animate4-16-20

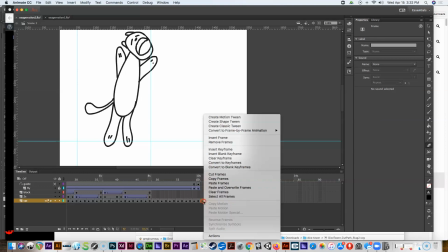53:12 So maybe what I want to do is just get rid of these two, remove these frames,
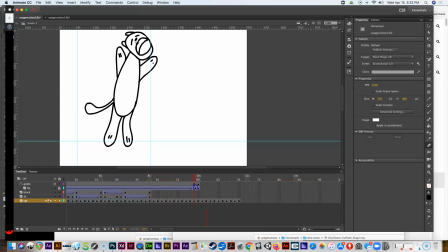53:19 so that what happens is he jumps up, he eats the fly, and then he starts to come back down, right? And then what I can do here is I can just copy these frames of him sleeping,
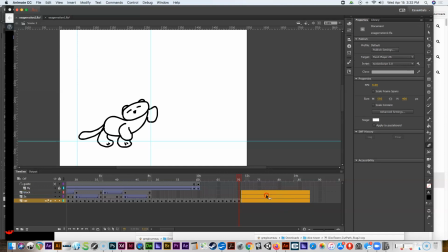53:38 and I can go ahead and put those in here. Maybe a couple rounds of him sleeping. So we get the idea that he's just gone back to his normal routine. Okay, so all right, let's look at this again and see what we're doing here.
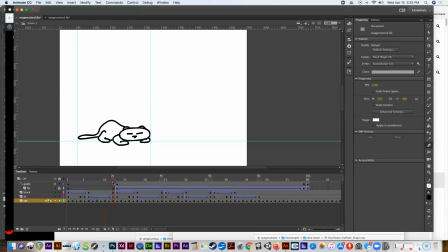53:58 So the cat sleeps for a round. The fly comes in, does its path, right? Follows its path, which happens up until here, right? Then this whole area from here to here is the transition of him moving up through the air.
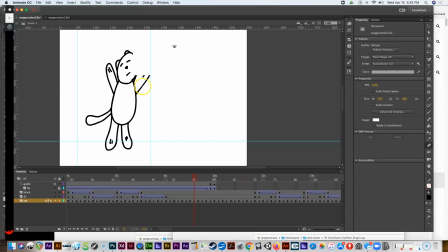54:17 Oh, looks like that block is in the way. So what I'm going to have to do is get rid of the block here. So we'll insert a keyframe here, and then I think I can
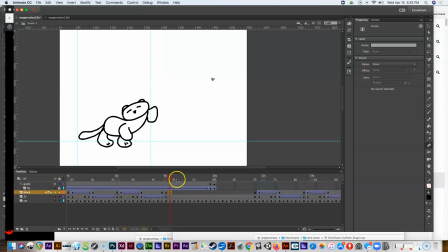54:34 insert a blank keyframe here and get rid of the block at that point, right? So okay, so he's jumping up, he grabs the fly theoretically, and then falls back down from the reverse frames, and then he starts snoozing again.
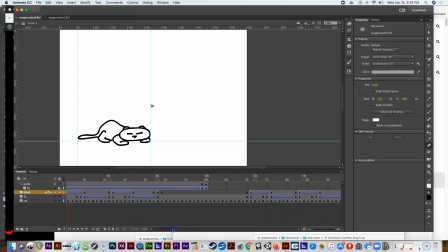54:52 Okay, so let's do our loop thing. Let's see, that's on, and then let's grab it and make the whole animation loop. Okay, and then let's see what it looks like.
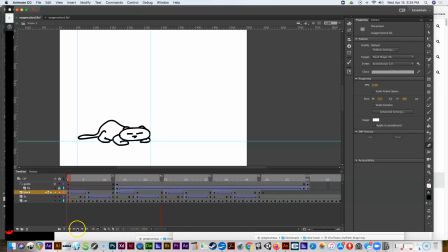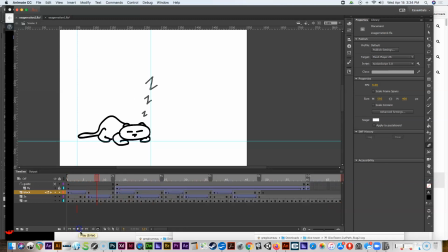55:28 Okay, so I can't get over that he becomes Winnie the Pooh when he goes up there. But so there's some issues with this in the fact it doesn't look particularly smooth or good the way that he jumps up, but it is working and it is the foundation of this exercise.
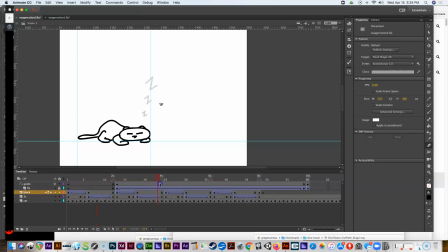55:45 And one of the problems that it has is the slowness really works here for him, but it doesn't work here. In fact, I think I just thought up a solution to that. I think what we should do here is instead of twos, we should animate on ones in this area where he's jumping up.
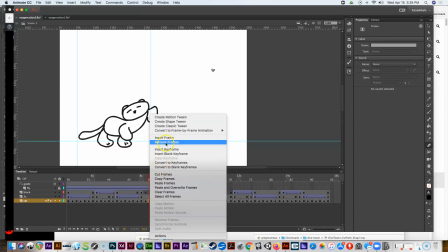56:02 So what that would mean is going in and removing every other frame
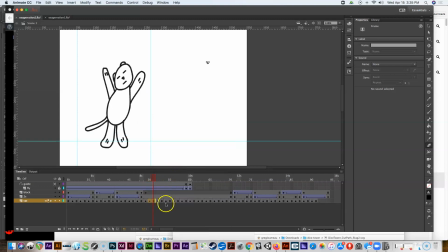56:10 so that it looks like he's moving basically, twice as fast.
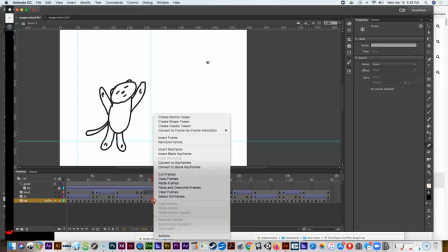56:16 So
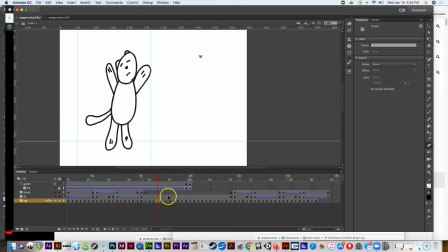56:20 let me do that. Let me go in and remove every other frame. Just take a second here.
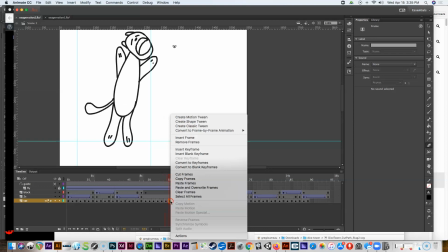56:32 And that will definitely solve one problem, which is, I can't very quickly make him not look like Winnie the Pooh, but I'd have to redraw him.
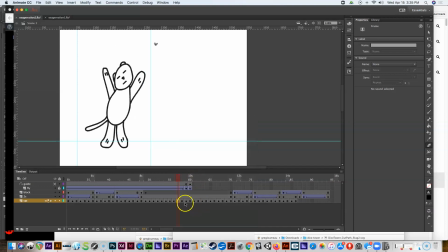56:43 But however, I can with a fair amount of quickness get rid of all these extra frames so that it looks like he's moving twice as fast, which is really what's needed for this jump.
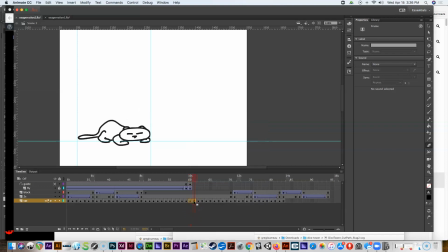57:00 Because when we just watched it, it looks like he was jumping in slow motion,
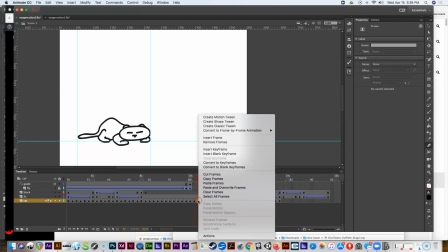57:04 and you really want an action like this, an exaggerated jump,
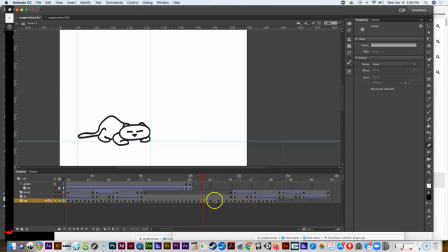57:09 to be fairly quick, to be something that looks like it's happening quickly so that you can get the sense of all that action.